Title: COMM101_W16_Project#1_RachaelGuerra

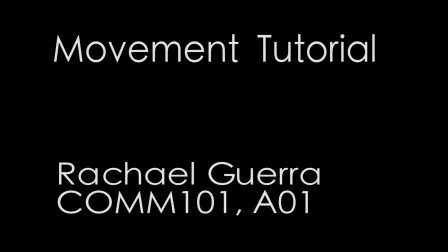0s
This is a camera movement tutorial. Dolly tracking is a shot in which the camera is mounted on a cart which travels along tracks moving parallel to the action.
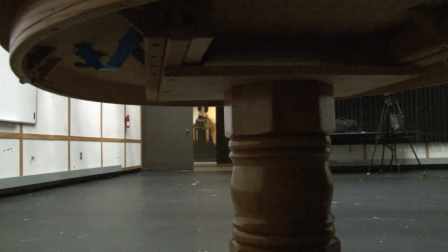11s
Dolly trucking is similar to tracking in that it is mounted on a dolly, however, it generally refers to side-to-side camera movement with respect to the action.
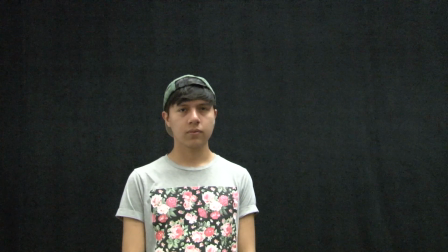23s
A push-in is not a zoom. It is when the camera itself is moved inward towards the action.
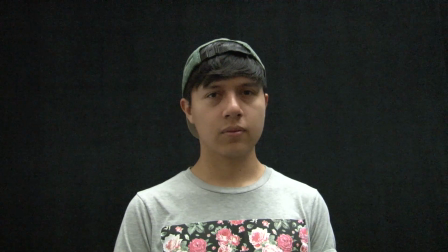29s
A push-out does not refer to zooming out either. The camera is physically being moved backwards away from the action.
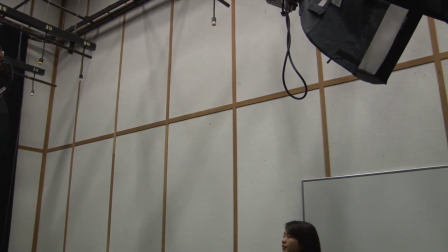38s
Tilts refer to the up or down movement of the camera while the camera itself does not move.
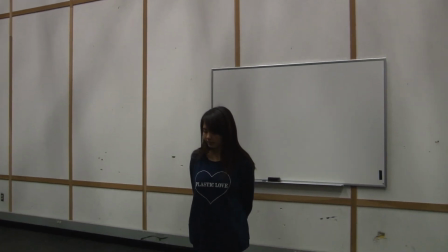43s
Tilts are often employed to reveal vertical objects like a building or a person. This is a tripod slider.
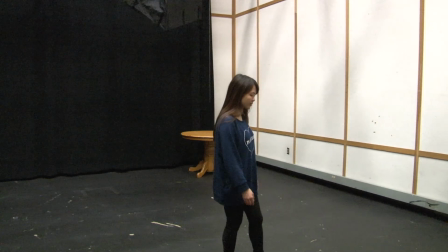55s
During a pan, the camera is often aimed sideways along a straight line.
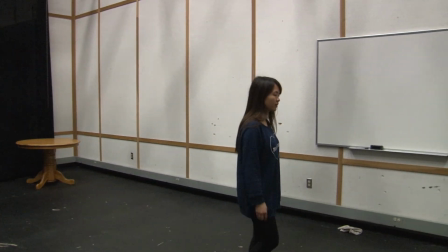60s
Note that the camera itself is not moving. often fixed on a tripod with the operator turning it either left or right.
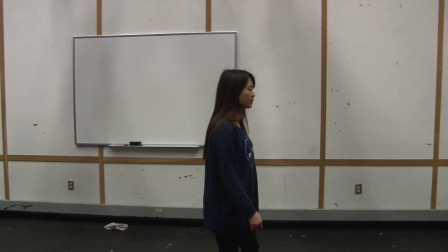66s
Panning is commonly utilized to capture images of moving objects like car speeding or people walking.
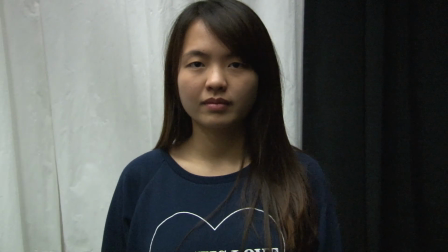73s
Sometimes the actions of a scene occur too quickly to have the camera on a tripod so we must capture the footage with the operator filming with the camera in his or her hand.
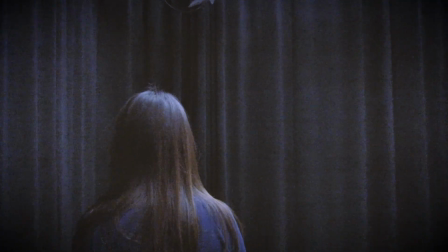81s
We can use this technique to lead, follow, and pan.